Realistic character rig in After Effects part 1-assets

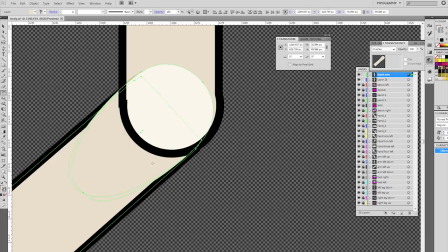Okay, let's adjust this, and I think this will do. Remember, it doesn't have to be perfect.
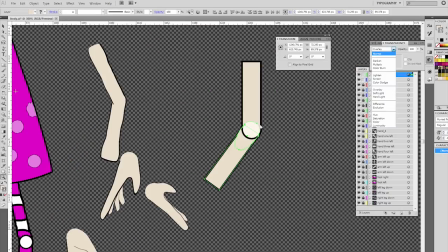Even better, if you have small imperfections, it gives this kind of, let's say, hand-drawn look to the whole composition. Okay, our arm just is very straight, as you can see, and we can definitely try to do something about it so it loses this computer-generated feel to it.
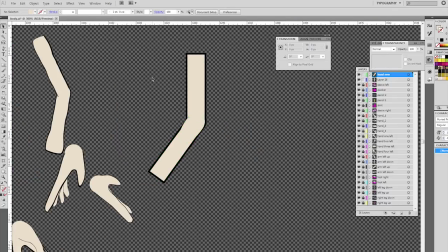Okay, to do so, we'll use the Warp tool. And let's change its default setting by double clicking on the tool. And we can change, let's say, to something smaller, making the diameter, let's say, 10 or 20,
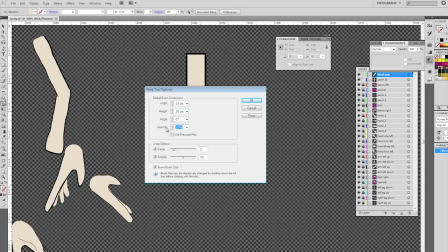and making the pressure more gentle, let's say 5 or 10 will do.
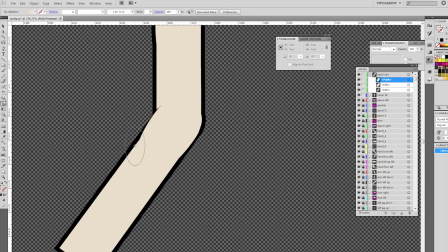Now we can distort our arm, giving that hand a little bit hand-drawn look.
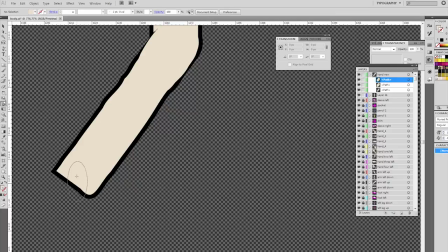As you can see, the result is pretty pleasing.
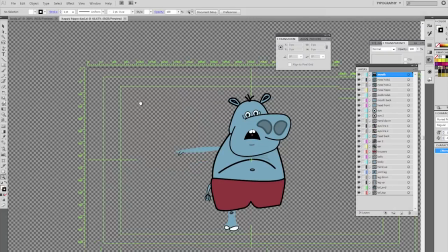Now let's move on to the second approach, which I discovered later on when building my other characters.
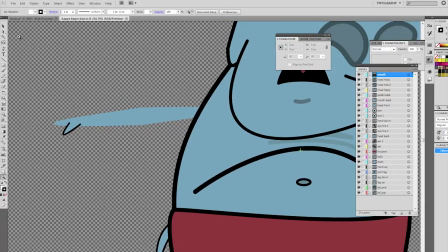I would say it's more accurate, and this time we will do the black stroke in After Effects. Beginning is exactly the same. We need our circle as the base, but this time with no stroke.
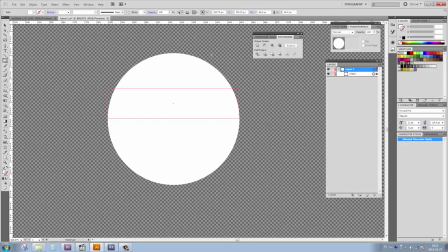We'll build our rectangle on it.
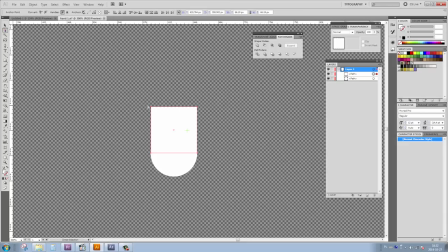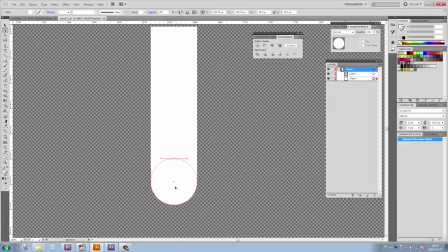And copy and paste in place our circle. Move it to a new layer and let's call it circle for clarity
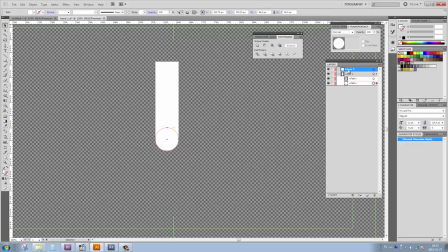And then this time we'll lock it so we wouldn't accidentally move it. Again, we'll build two parts of our arm as we did before.
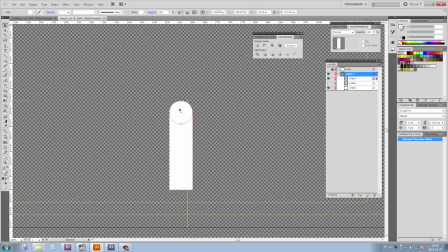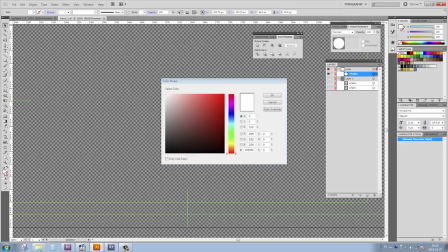Okay, let's take our circle, we'll have to unlock it and change its color to, let's say, something visible like red.
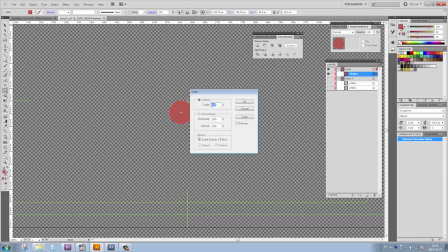Using the scale tool, let's change it to something very small. I would say 2 or 3% will do.
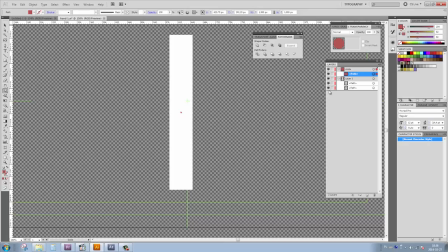Now we can easily see where the center of our circle is, so we won't have to play hide and seek with our blending modes later on.
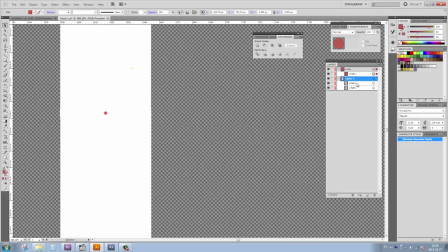Let's copy the red circle to the layer below. Of course, we'll copy and paste in place, using our shortcut Ctrl-C and Ctrl-F.
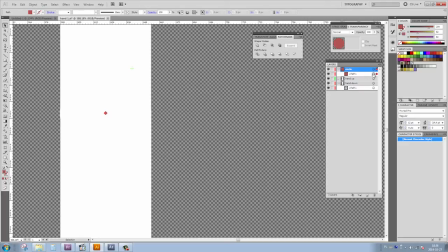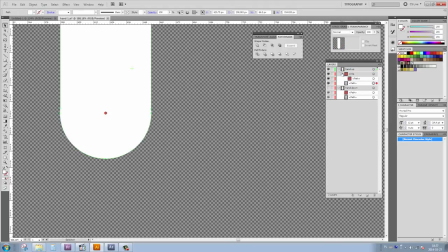Let's save it and import to After Effects, as composition obviously, to have access to individual layers.
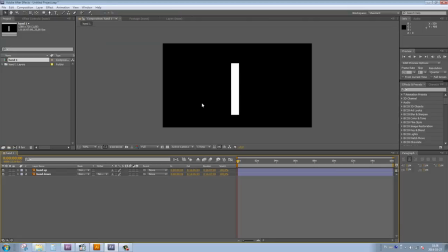Now we can see clearly where our pivot point is,
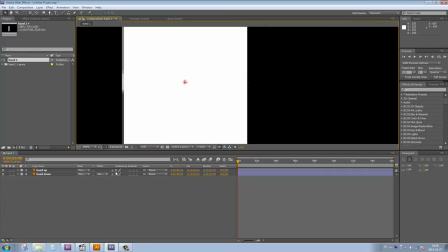and using the pan behind tool we can easily adjust it over here, with great precision as you can see.
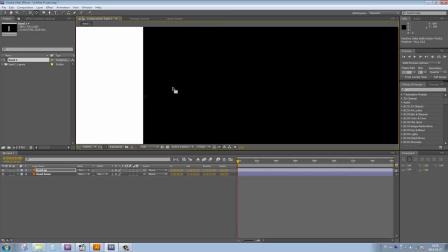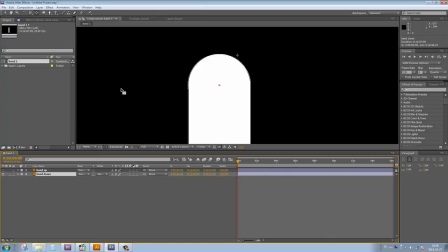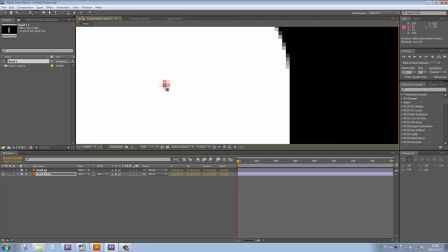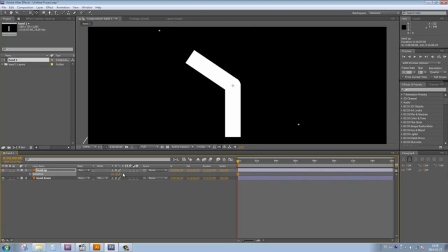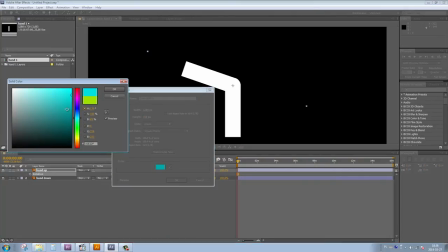Let's now create a new background layer to see better what we will be trying to do later on.
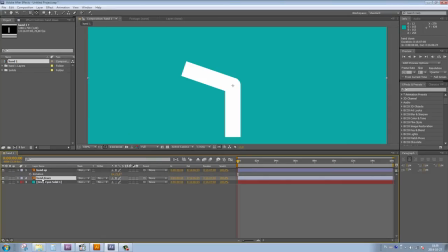As you can see, the rotation is perfect. So let's duplicate our layer using shortcut Ctrl D and rename them to have better understanding of what is happening.